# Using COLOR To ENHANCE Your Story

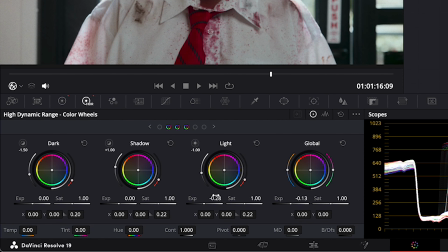491s
So we got our contrast kind of where we want, pulled down the highlights, pulled down the global overall.
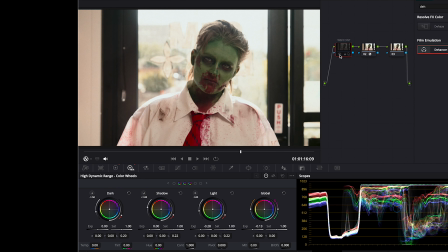496s
You can kind of see what it's doing here. Obviously, massive color shift is happening.
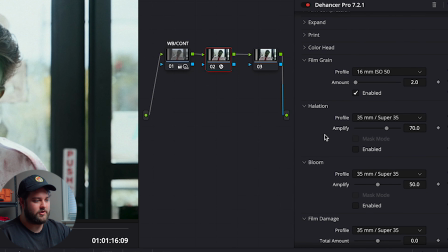501s
Then in Dehancer again, so we got film grain. We're going to look at a couple of different things. We're not going to use them, but we're going to look at them. Halation, which is an effect that happens in film where the highlights take on a little bit of color.
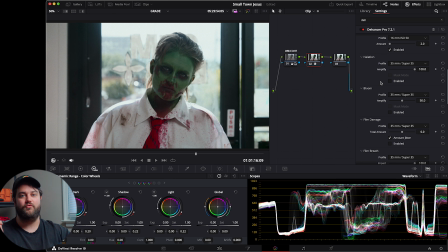516s
And part of that is just the chemical remnants of how that film would develop pure white.
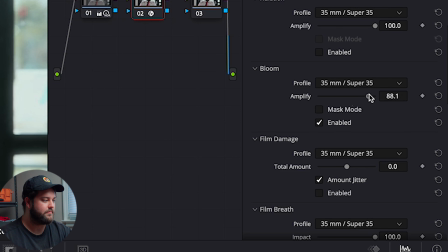522s
Bloom is a little bit more akin to like a Pro Mist filter. You can see what it does here. It's pretty aggressive, and we're not going to use this right now because it doesn't fit the vibe, right?
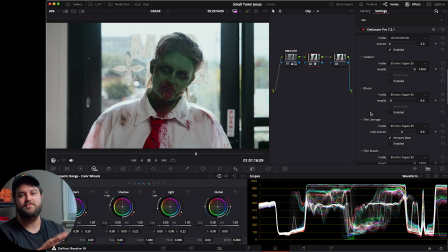533s
Again, we're trying to communicate story through our color. At this point in the story, she's not having a great time, right? The world is drab and dull, and we're going to actually enhance that here in a second. I do want to do a bit of vignetting,
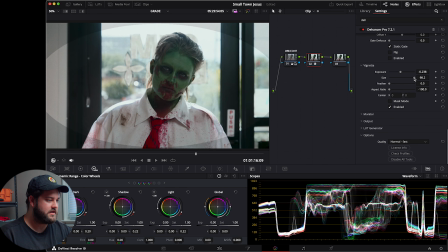549s
so I'm going to use and get the size up, and then we are going to feather it. We just want a very basic fall off. We don't want to draw too much attention to it. We don't want it to feel like it's her face floating in a black void. So overall, I really like where we're at right now with the color that we're finding. Now we're gonna do a couple of different things to enhance it.
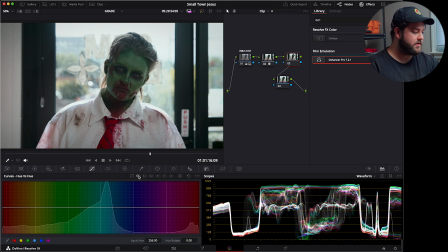572s
So we're gonna go into the curves, and we're going to go to the hue versus saturation. So we're gonna choose green. There's not a lot of green in this image besides our main character here.
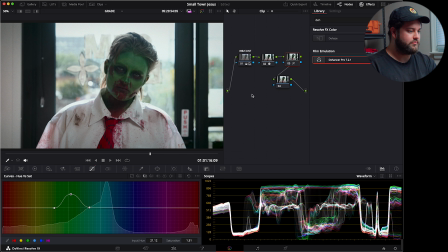585s
So as we bump the green, it will be pretty prominent what that does. And then we are going to go into the hue versus luminancy. We're going to choose green as well. We really want her face to pop. So we're going to go up. We're going to raise that quite a bit.
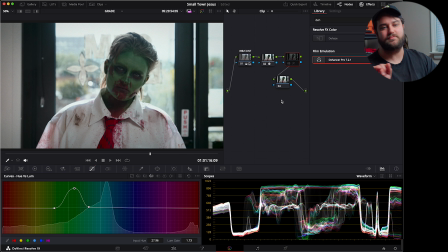604s
Now, it doesn't seem like it's doing a lot when you're just working with these pieces individually, but all put together, it really makes that face pop. And then we can also do the same thing for the tie,
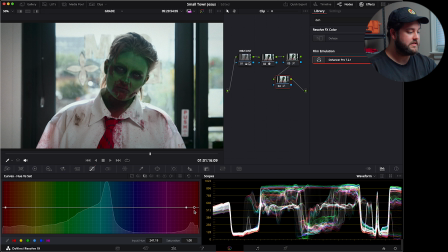618s
because the red and green complement each other. The tie is already quite saturated, and you can see we can really mess it up if we go too far. So this is just barely want to kiss that, but you can see how much of a difference that makes. These two nodes to me are what take a normal image into special territory.
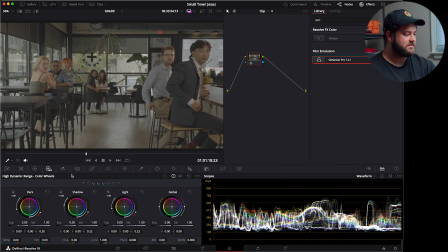638s
I really like it. And I'm curious to see how it's going to look on the next shot.
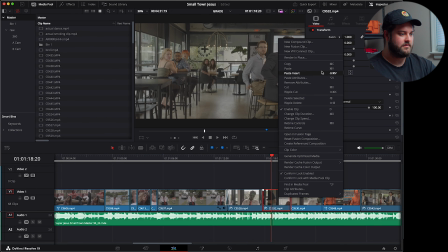644s
If we just take the exact same grade, we paste attributes, boom.
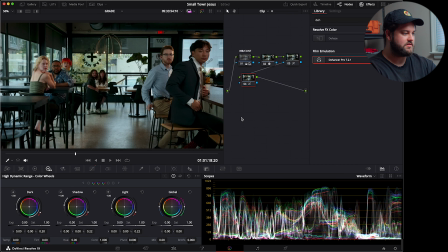650s
See how well this plays off of each other.
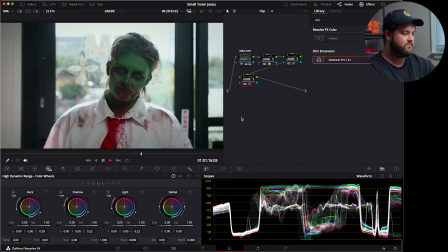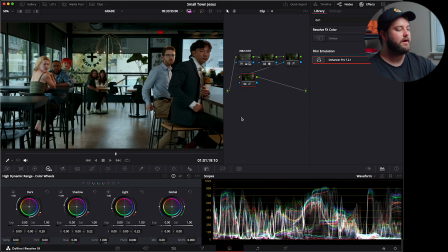659s
The thing that I really like about this program is you're not working with weird conversion LUTs. You're not trying to apply too many changes to the actual log image before converting it. You are using the camera's data and known gamut ratio to pull it into a space that you can manipulate it. And between shots, the same thing will apply because the camera doesn't change, the lens doesn't change, we're in the same spot.
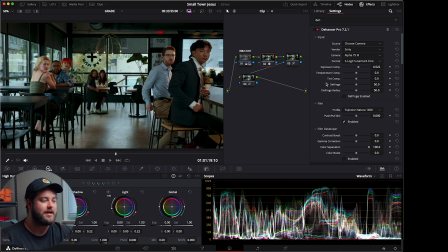691s
Even though it's drastically different lighting, it actually looks the way it's supposed to look.
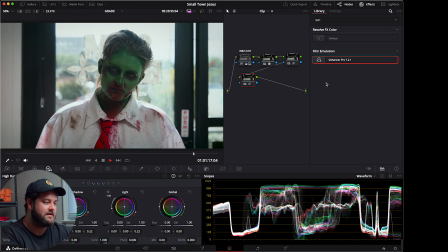697s
You know, this doesn't look unnatural. And then it whips around. This doesn't look unnatural either.
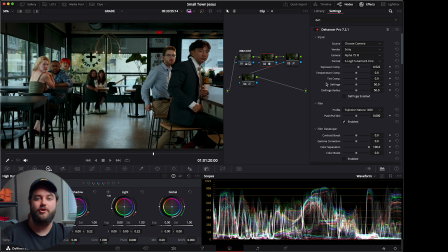702s
But on the day, I can tell you, this light over here behind this gentleman was warm,
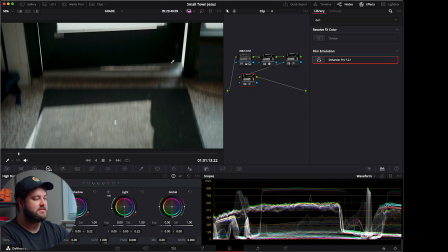708s
and it looks warm in the image, but it feels of the same universe, which is the thing that makes it really interesting.
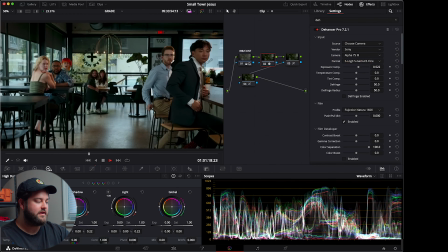716s
We're gonna whip around and everybody's like surprised. Before we get to the end of the music video and ultimately create our second look for this piece, be sure to subscribe if you like this content. We do videos like this all the time, talking about the video making process and different filmmaking tools that you can have, and Dehancer is certainly one of them.
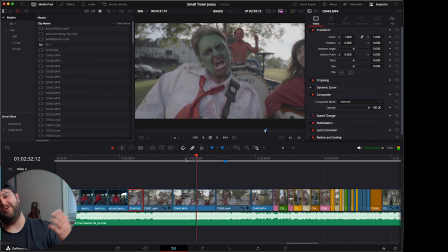733s
So anyway, we end up with our characters playing a show for a bunch of people, and this is the happy part of the piece.
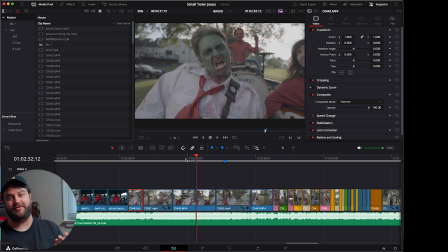741s
You know, it helps that it was filmed at golden hour, so we're gonna have a lot of natural warm light to play with. And honestly, it would be very hard to shift this any other direction, but it fits the tone, which is great. So we're gonna take a look of our main character right here, and we are going, what a face. What a face, so great. We're gonna make a look that kind of reflects this, right? So again, leaning on warm tones. It's a good thing it was filmed at sunset.
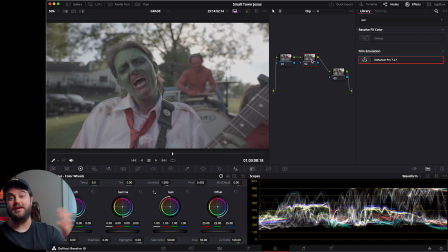767s
You know, we're gonna have a lot of warm tones to work with anyway, so we're gonna apply Dehancer.
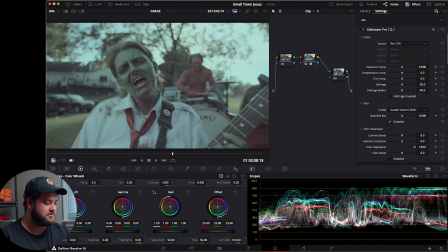771s
We're gonna do exactly what we did last time. It's gonna look super wonky. You're gonna get a white balance on the shirt.
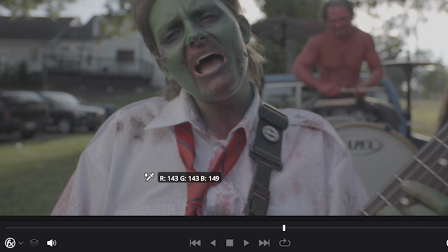777s
And when you're getting white balance, you really wanna make sure that your RGB right here is as close to
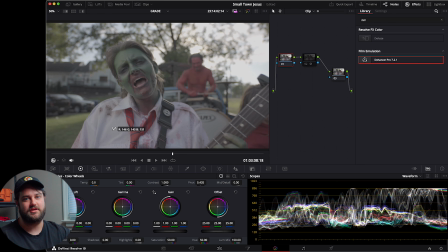784s
149 on everything or 150 as you can get, because that's the value for white. It's just 151 all across the board, but this is pretty close, marginal.
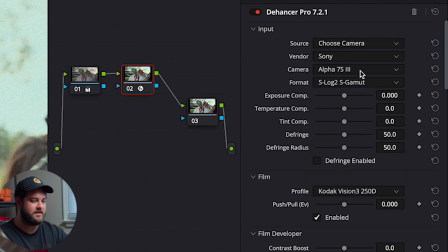798s
It's the same camera shooting on the A7S III, and we're shooting on the Cine.
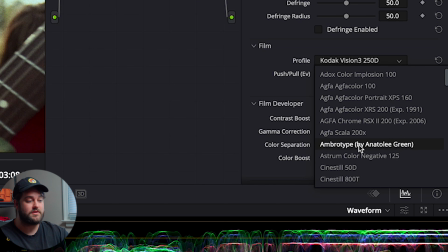804s
You do have a lot of options when it comes to film stocks you can work with. Some of them are out of, have expired, they've been discontinued, they're scanned to different sensitivities across the board. There's some really interesting looks you can get through this, and it's amazing. It's all categorized and like so easy to work with, as opposed to working conversion LUTs, and depending on if you shoot on different cameras or whatnot, you can take all your cameras that you shoot with, if you're shooting with a Nikon or a Sony or a Canon, you can put this program on it and it can convert it into the same wave space. You're gonna have to do some adjusting to make it all match, but honestly, not nearly as much as you would have in the pre-Dehancer days.
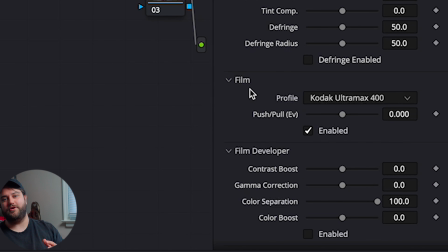854s
We kind of chose a middle of the road stock for this, and it's called the Kodak Ultramax 400, which sounds far more intense than it is. But we're gonna have some issues though, because yellow and green and red and blue don't like each other, right? So we end up in weird situations. So we're gonna do something here in a second that's gonna help us not make it look like trash.
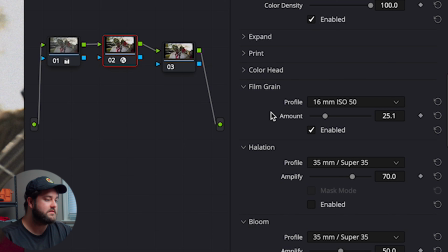878s
And for our film grain, I really want something that is tight. This is the cleanest the image is gonna look. So I'm gonna choose 65 millimeter at ISO 50, and you can see it's like barely doing anything.
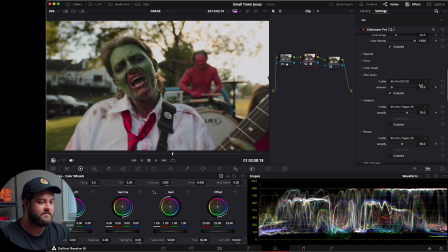891s
It definitely makes the highlights a little softer, but we are going to drop it even more.
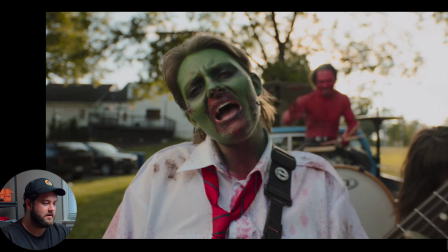897s
I really don't want it to be distracting. I want it to feel very organic. Now we get to do the fun stuff, in my opinion. We're gonna enable halation.
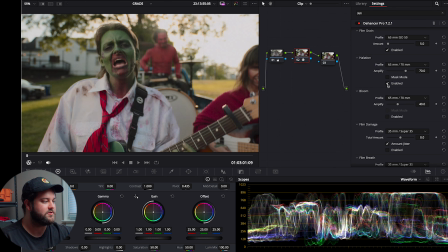907s
That's gonna warm up these highlights, especially up by the tree, behind the hair, all those things that approach 100 on the light scale definitely get a little warmer around the edges. And then we are gonna add the bloom. And the bloom to me is really the thing that makes a huge difference in how the whole scene feels.
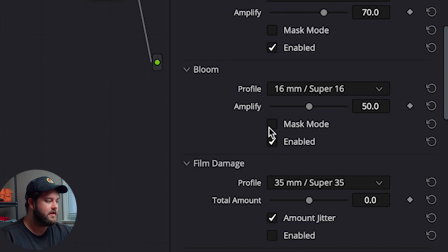927s
I did actually shift the bloom back to 16 millimeter. And if you use the mask mode, you can kind of see what it's affecting,
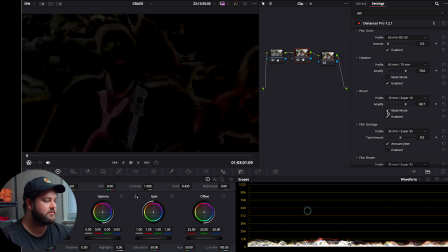935s
because it's a smaller amount of bloom, so it's easier to pour it on and make an interesting look.
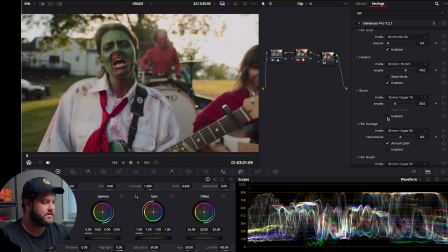940s
I think somewhere around 30 feels good. It's definitely doing a lot for the image, which is cool. And there we go. So that's the dehancer aspect of it. Now we get to do some curves jazz. One of the color things that I want to do, and I'm actually going to go to the pre
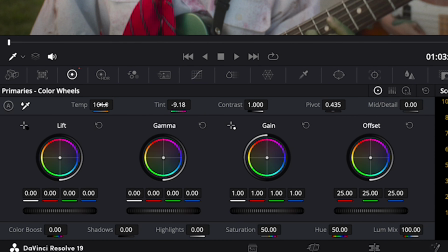958s
node before dehancer, is we're going to add a little bit of color into the shadows now,
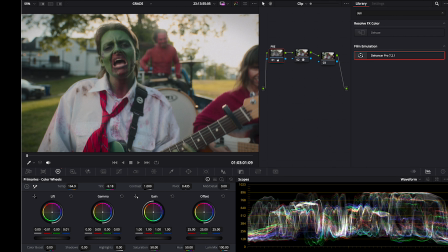964s
but we're going to pull a little bit of blue into the image, and then we are going to balance it out by adding a tiny bit of orange and yellow in the highlights. It doesn't do a whole lot, but it does enough to kind of warm the whole thing up without getting too specific. Now we get to go in and do some really important things.